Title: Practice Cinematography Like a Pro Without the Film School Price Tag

But I also saw one of the things that we like to do is like a dolly shot from either left to right, where you pan out and you go and transition into a new scene or a new shot.
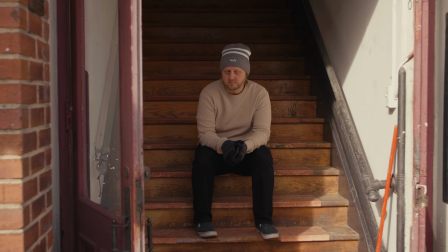259s
What makes me pop out of this image is the bright colored shirt and a dark staircase. Gives it some depth in the image. What makes it really nice is the dynamic of lighting, from dark, from shadow to brightness. And it also has the walls pushing your attention to the center of the frame by leading lines. What made this shot of this building really awesome to me was the staircase coloring.
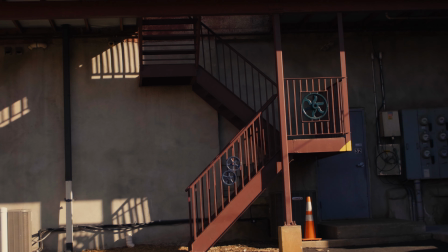286s
It was red to the walls that are white. So it made the building overall really cool. So if you've seen somebody in a shot, maybe going up the stairs up to one of the rooms above there, it looked pretty sweet. So this shot we did, or just walking by, it's also that, you know, cool angle, unique angle, but the lines are leading to the center of the screen again with the rope lights.
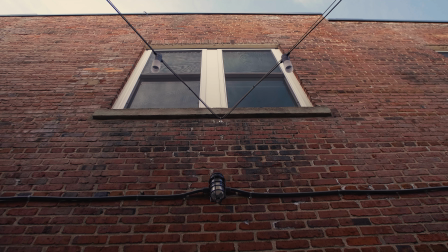308s
And this would be a cool shot as if somebody's, it's hypothetical, it's a movie shot, somebody's just jumping off the roof to another side of the roof.
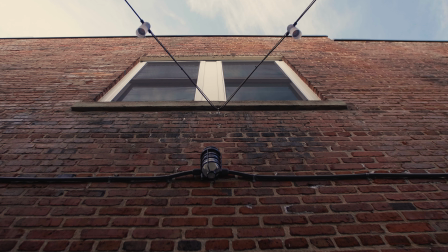317s
So you can see their feet just passing through the image. Or they open the window, anything like that.
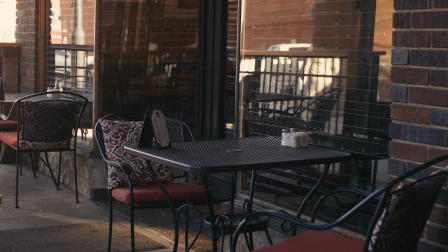323s
This would be a very cinematic shot. This shot here would be a good shot for a dialogue scene. You'd have somebody sitting at the table and then be looking at each other.
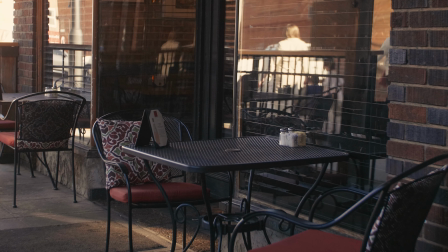335s
This would be one perspective. And then you'd cut to the other side for the other person talking. If I would shoot in this image right here, I would add some lighting, maybe some in the window to give it some more depth. Cinematography is whatever you make of it and what you see. At the end of the day, go outside, utilize some of these tips that we just shared with you,
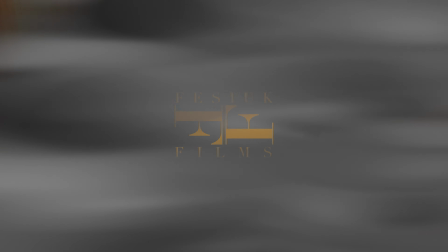356s
and share in the comments your experiences as you go out and you test your skills in cinematography,
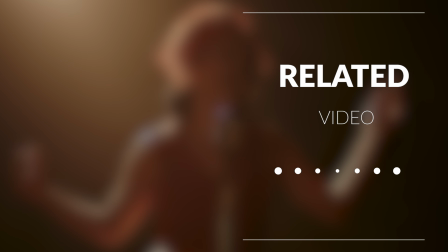362s
and we'll see you in the next video.